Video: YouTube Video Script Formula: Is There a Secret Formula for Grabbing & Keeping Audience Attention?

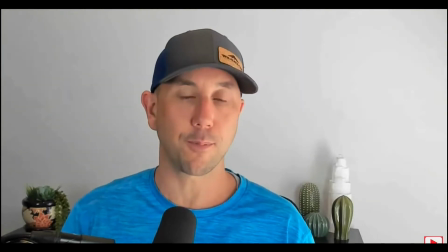This video is all about single opt-in versus double opt-in.
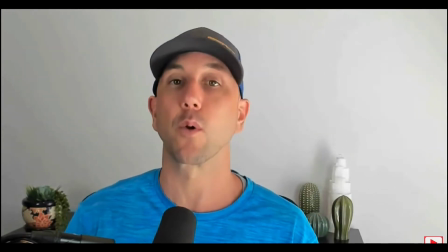Specifically, you're going to learn what the right approach is for you in growing your email list and ultimately growing your business online.
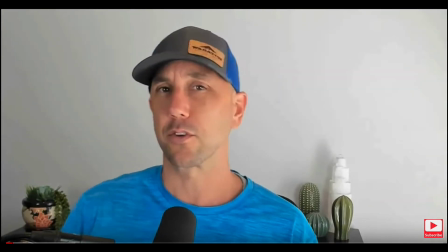Because okay, so he's just basically stating the promise, and one benefit to stating your promise is, of course, an SEO benefit because you're restating the headline, and that is like another way to kind of insert your keywords in there. So kind of sneaky way to do that, but it also reinforces that, okay, yes,
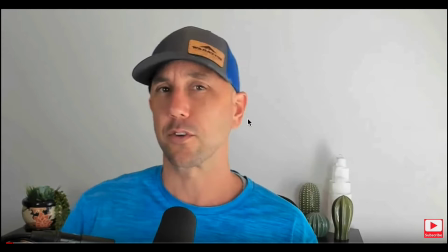you click through, yes, this is what you want to learn, and he's telling who he is and go on from there. So you definitely captured your interest that way. Okay, I'm going to show you another way, and this is with Ping Jun.
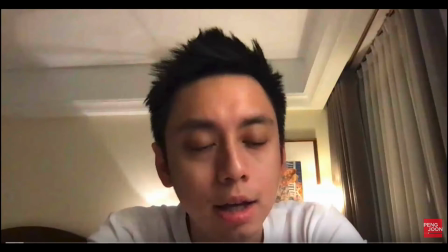He's really good. He's well known like with ClickFunnels, and I've seen him on stage. He has a different approach. It actually looks like he's not really worried about his camera. It looks like he's using the webcam. This is a very different approach where you're just basically giving people information, but it still grabs their attention.
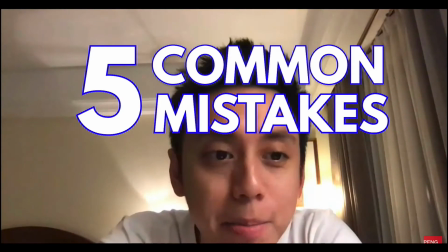Watch this.
So let's talk about the 5 common mistakes marketers are making on Facebook ads right now,
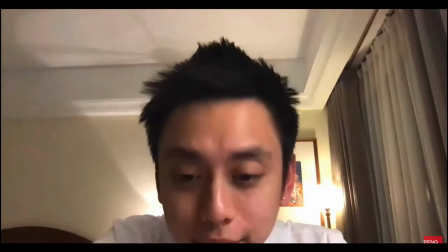and how these mistakes are costing you money, and if you were to watch all the way to the end of this video,
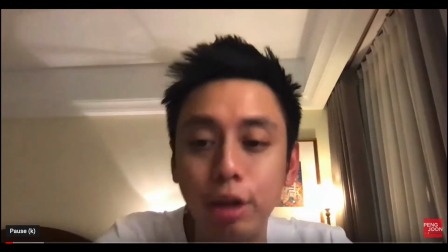you're gonna realize that you're leaving a ton of money on the table if you could make your campaigns a whole lot tighter by avoiding these mistakes.
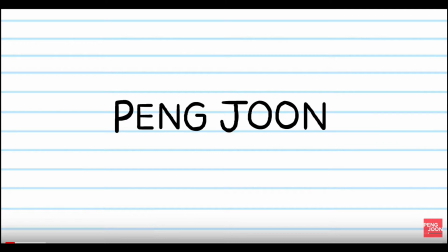Okay, so he definitely has a good hook there. Listen to the end. The promise is to listen to the end, so it definitely grabs the attention. He's got those 5 common mistakes marketers make with Facebook's ads.
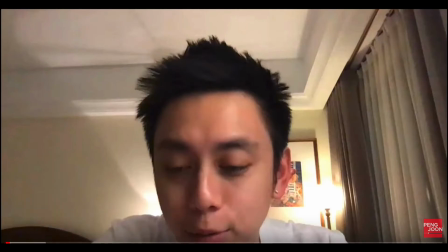He reinforces his heading, definitely not relying upon his camera to really portray a story or give you optimal visuals, but it does grab attention and it does reinforce the promise. Now, this is very different from somebody like Peter McKinnon.
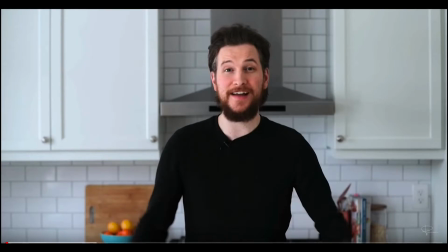Although early Peter McKinnon, here's an early Peter McKinnon, take better shots with your iPhone.
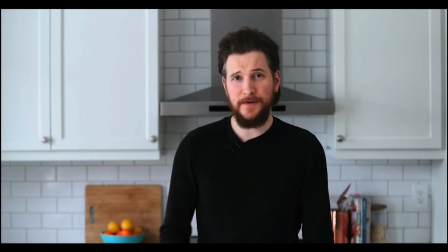Check this out.
And today, we're talking about how to make the most out of your iPhone photography.
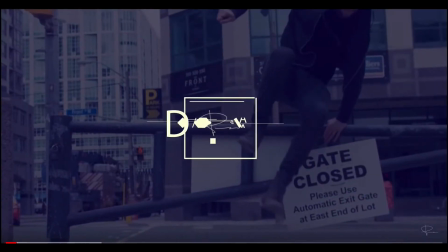Ooh, it's gonna be a good one.
Okay, now it's very much the same. He's there, he's talking to the camera and he's reinforcing what he's going to tell you.
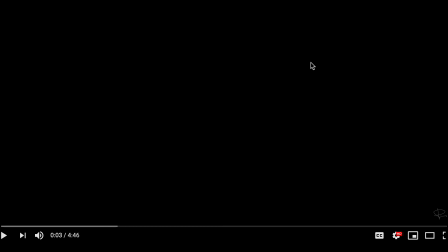Now, this is quite different from a later Peter McKinnon, which is on Deliver a Feeling.
I'm creating all the music in my bedroom. So I have my studio under the bed.
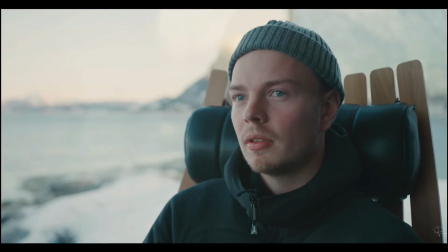It's just me, my laptop, and a pair of speakers. That's all it is.
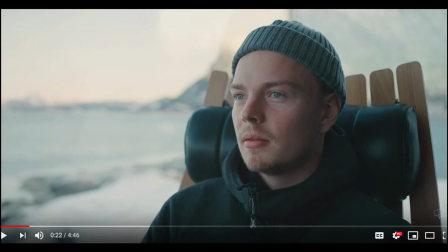It's hard to get inspiration in a small place.
So there, he's relying upon story and the visuals and like the sound. And this is about delivering a feeling, so it makes sense that it has it there. It's far different from Peng Joon or Miles Beckler.
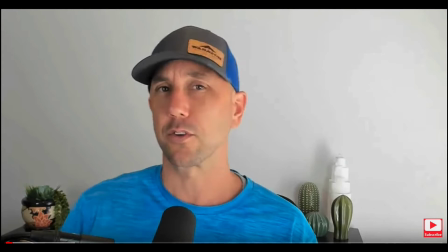And different audiences, of course, but it gives you a different idea.
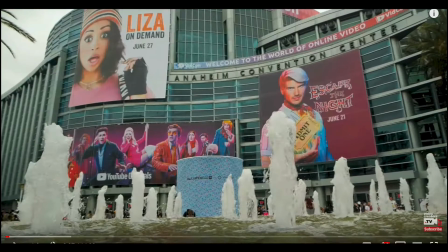Let me show you another one. This is pretty cool. This is from video creators Tim Schmoyer, 503,000 subscribers.
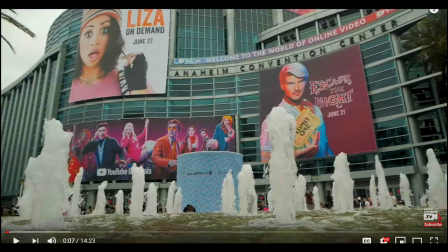This one is Hollywood versus YouTube, the search for real success. And this one, I'm really looking forward to watching more of his.
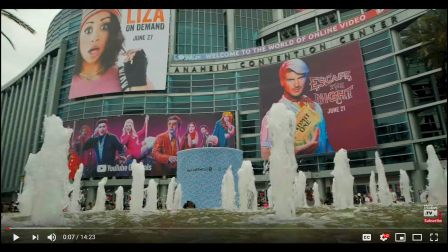He has a series he's doing, and he spent a lot of time, and he's going and talking to different creators.
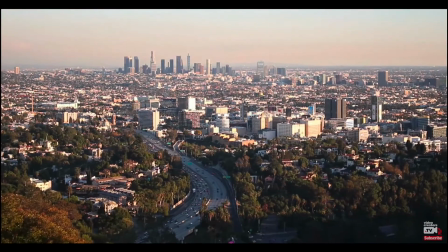Check this out.
You think this is going to be the end-all be-all, and it's not.
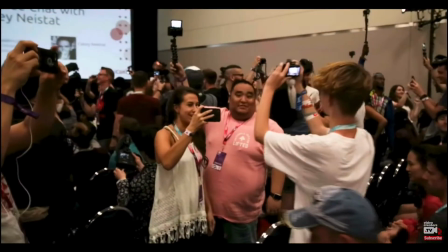The YouTube creator with 10 subscribers wants 100. The guy with 100 wants 1,000.
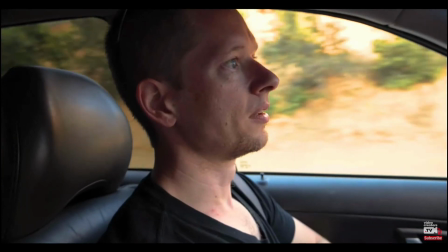1,000 wants 100,000.
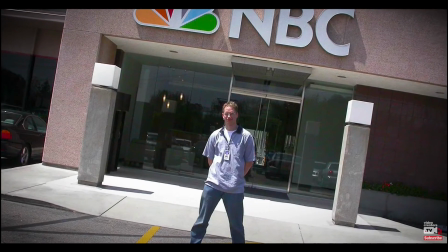I thought seeking the higher levels of success would make me happy, and it didn't.
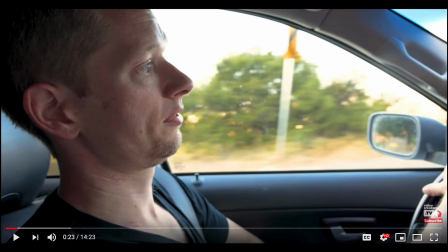Okay, so he's giving you a story right off the bat. There isn't the same. They have the headline, but he's not, trying to reinforce it. He's more giving you a visual story and giving you hints of what's to come through what he's talking about to capture your attention.
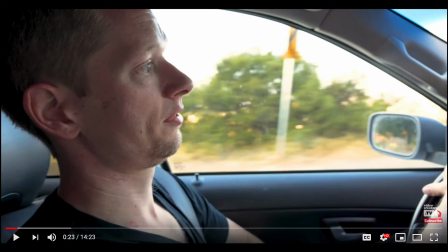And this is more artfully done in the artful vein of Deliver a Feeling from Peter McKinnon.
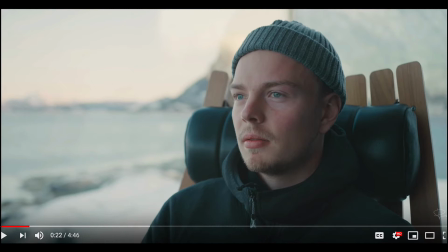So it's that different level where you're taking your camera and making visuals versus, something like Peng Joon or Miles Beckler, where he's definitely giving you information, but he's a talking head, and there's nothing wrong with that. It's for his audience. This works great. But for me, I'm looking at maybe combining the two. Right now, a lot of my videos have more of a talking head look, and I'm looking at kind of combining these two effects of artfully creating with the camera while also delivering information in an impactful way that's not hypey. I think that's really the way to go because it engages your audience,
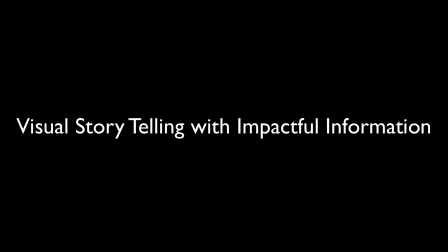leverages the camera and the visuals and storytelling while also reinforcing information and what you can get from that. I think that's more of the future of things is people get tired of just watching talking heads. They want to be more entertained. And so I think that's the way to go. But that's the first part. It's getting that interest with a promise and then reinforcing that promise with visuals and content from the initial part of your video. Now, of course, let's go on to people's favorite, which is the B-roll sting.
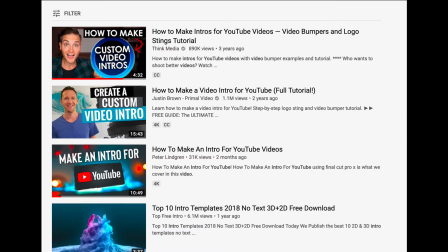Now we've got one of the more popular things, which is to create this B-roll sting that you've got that kind of brands you and reinforces people when they see your video.
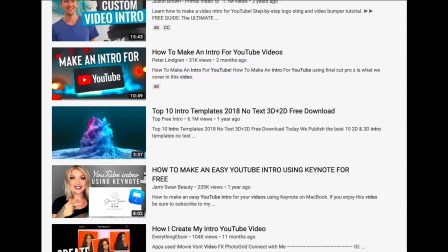They go, oh yeah, it gives you kind of a consistent look while being kind of cool, at the same time.
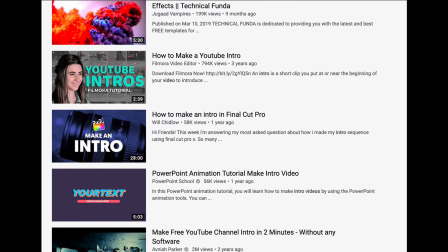Stings are so short and packed with creative energy that sometimes
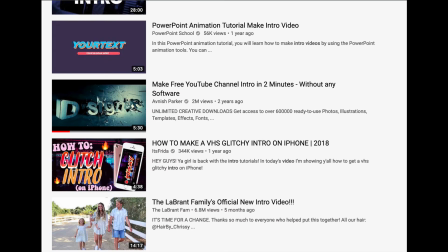people can be very proprietary about your sharing their sting.
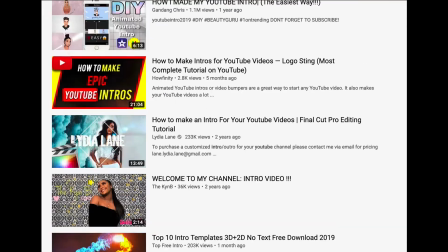At least that's been my understanding because it's not necessarily part of the video, but it is part of the video. Anyway,
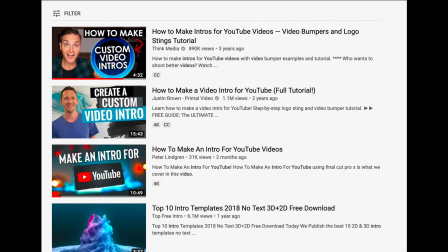so I'll do my best to kind of share some flavor of a sting without getting in trouble with the copyright gods.
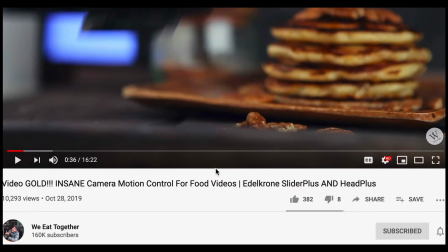Let's take a look. Okay, for this one, we're looking at We Together. And basically, this sting is really cool.
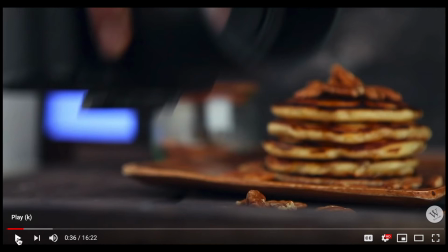Obviously, I'm not going to go through the sting because I'll play it slightly, but I really don't want to step on anybody's toes here. What he is doing here with his sting
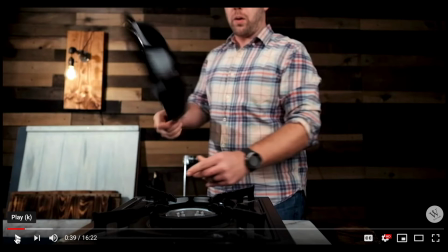is really getting some close-ups, some visuals, and then has some music in there. And it's kind of a quick sting and doesn't rely as much upon, let's say, using some software, which a lot of people will do, you know, that glitchy effect and all that kind of stuff.
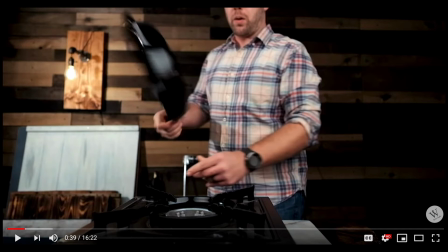But this channel doesn't, and it's kind of cool because he relies upon close-ups and some visuals that reinforce what the channel is about.
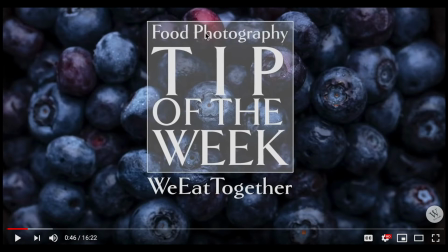What's nice is the way he ends it, you know, reinforcing what the channel is about, and just having a strong visual there. So that's really simple, but visually powerful at the same time. And it's one option to go with.
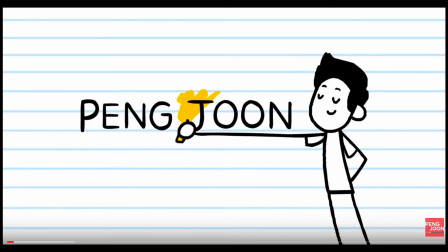Now, Peng Joon, he uses, I'm not going to play this because his is really short, but he basically uses a visual, a simple visual and some music. And that's kind of another way to go. Again, that you can probably hire out on, I guess, Fiverr and whatnot.
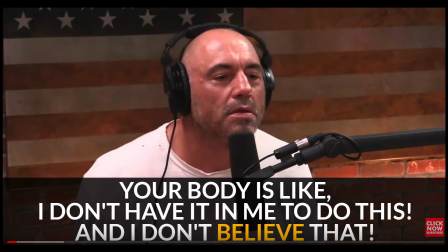Here, I like this one. This is from Evan Carmichael. Basically, he's reinforcing what his channel, he's telling you what his channel is about, and then reinforcing it with visuals from some of the previous videos he's done.
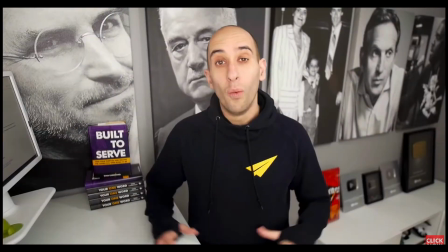So you can check it out.
And I don't believe that. Want to be happy? Build a life, not just a business.
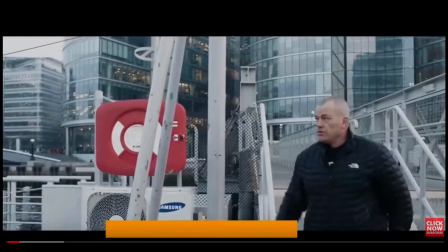Build a life, not just a business.
And then he brings in some visuals of guests he's had. And so it reinforces what his videos are about, and also gives some powerful visuals and music. And it's really cool. It doesn't rely as much upon, you know, some software or whatnot,
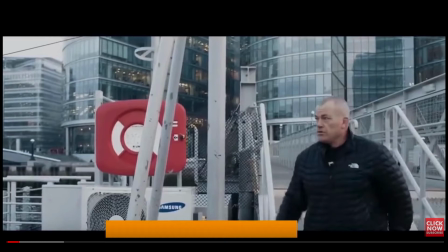but really reinforces his message and the people he has on his show.